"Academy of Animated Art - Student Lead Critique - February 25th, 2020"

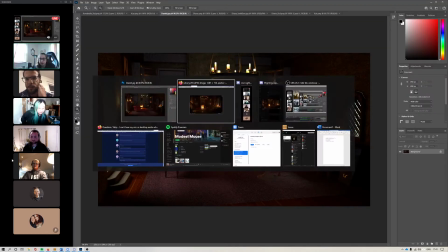If you want to match the reference, then in that case, it's maybe best to go exactly for the warmer tones then.
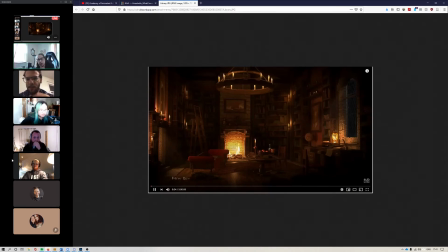And I see there's a little bit like around the window, but not like a lot of cool tones. Yeah. But yeah, I think that would look really good. Yeah, I'd say, yeah, if that's your main goal, like you want to show a side by side, like when you're finished for your reel,
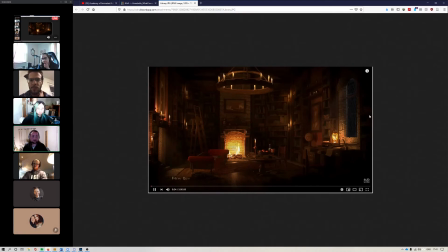definitely go this way, and maybe really just play with that volumetric, like light here being blue, and it really doesn't have too much effect except for, right in front of the desk, and then the candlelight takes over, like Kat's saying.
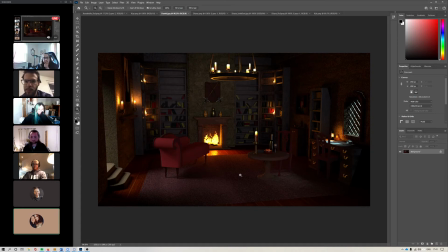Yeah, kind of basically the only light other than the candles that hits the reference that is a big spot is the light coming in from the stairs. The window light in the reference doesn't really do much.
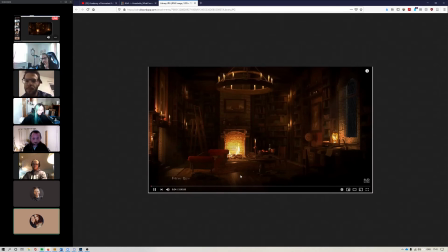So you could play up the stairs, lower down your window light, and then just put your back walls in shadow, and you'd be fine.
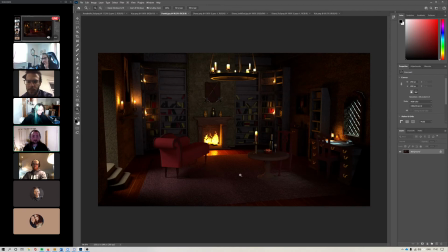Yeah, and I would suggest in this one, you're starting to get some shaping on this bookshelf here, and starting to get some here as well. But then these here and here are very like flat and don't have too much contrast.
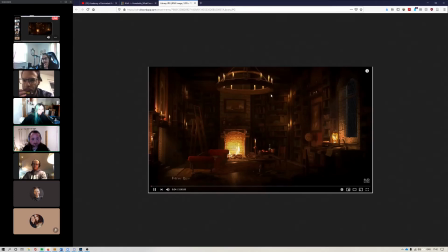Whereas in your reference, like there are these tiny little pools of shadow throughout that like give it some nice like nice dynamic contrasty look in the background, even though it's a similar setup to yours as far as like, you know,
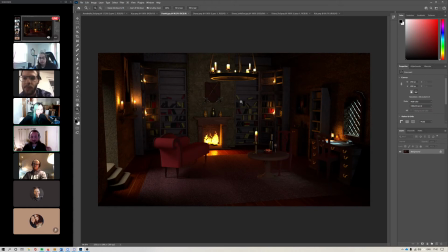bookshelves that have kind of a wraparound in the back.
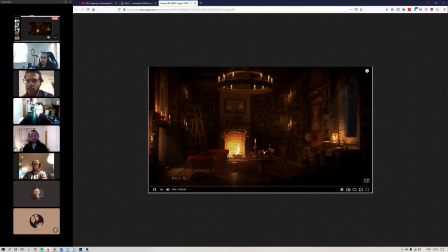So I'd play with like these pools of light and shadow to get closer to this.
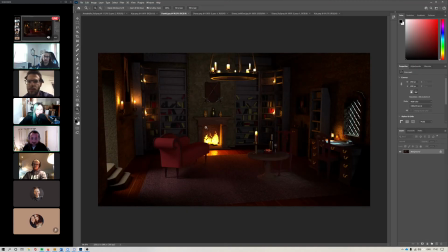And then the other thing is, I mean, I can see it's starting to get brighter in here, but
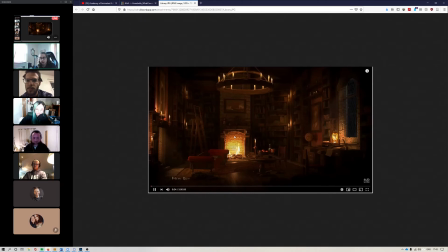Yeah, I feel that it would be more true to the reference with just like little pools of light here and there and shadow.
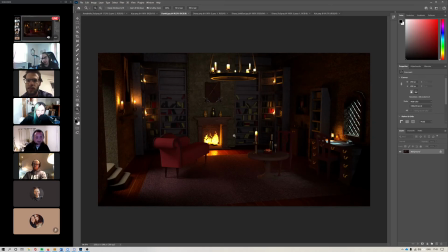And it would, like you say, it would make more contrast. Yeah, yeah. definitely. And then it looks like there's some contact shadow issues here that I'm noticing where the table kind of looks like it's a 2D sticker right now.
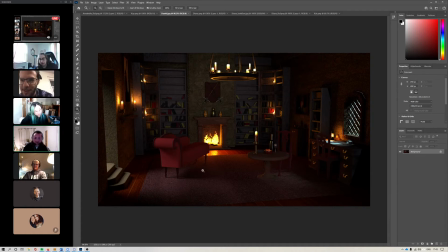The couch is looking nice. Like maybe it needs to be lowered a little bit on that side, but this stood out to me as the legs look like maybe they're sunk into the carpet, and then the table just looks like it's hovering on top.
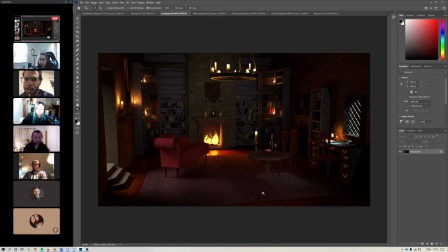Yeah, I feel it's missing a little bit of shaping. Yeah. On which part missing shaping?
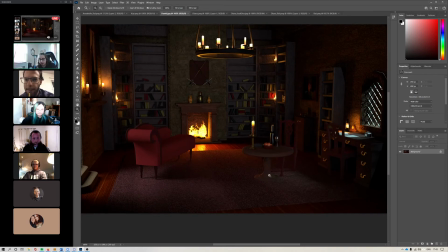On the table, because we don't see like the legs that much.
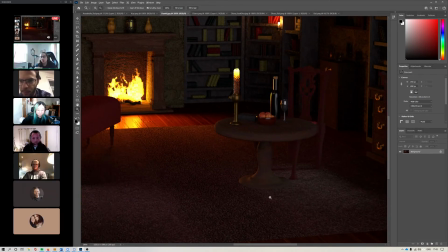So I feel like if you put a little bit more shaping, there'll be more shadow on the bottom, and then we'll see more of the contact.
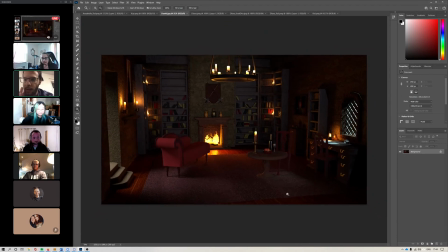Okay. What do you guys think of the angle of the shot?
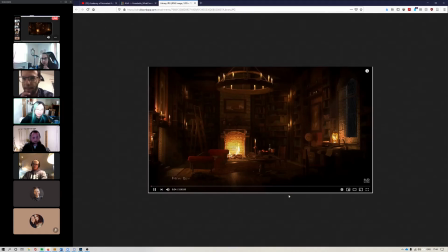I think it's a little high. Yeah.
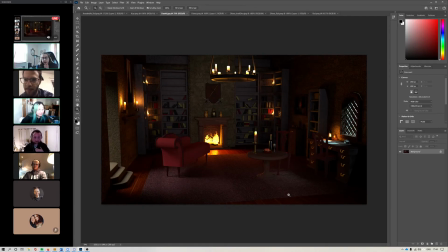Sorry. But Yeah, I feel like, yeah, the reference, it feels like you're sitting in the room,
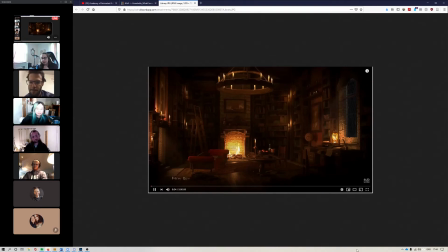and it feels like you're just like relaxing, sitting in the room looking at this beautiful view.
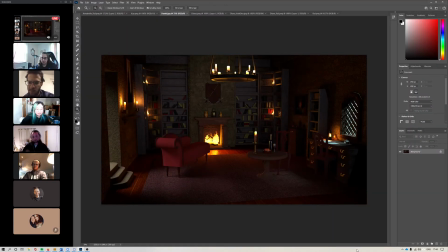But it does look like, I don't know, I'm a little higher than standing maybe.
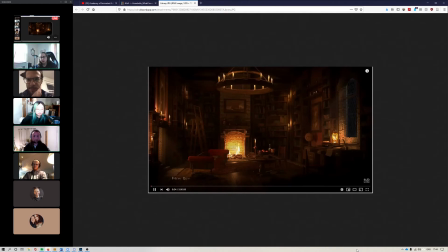What do you think? Yeah, I agree. I feel it should be more like a eye view to like a person sitting in the room, because the other one feels more like a camera on the wall, like looking like more taller up, you know? Yeah. Mhm. I feel like this one would look better if it was a little bit like lowered to our eye view.
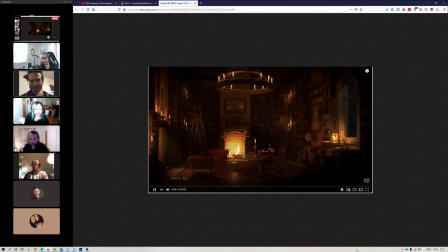Cool. That's what I was thinking. Trust your gut. I say it all the time. Yeah, especially because.
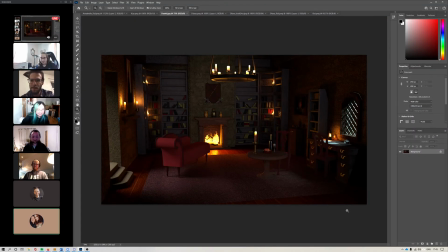Can you go back to his Forrest really quick? For sure. The other thing is the chair on screen, right? At the desk or at the table?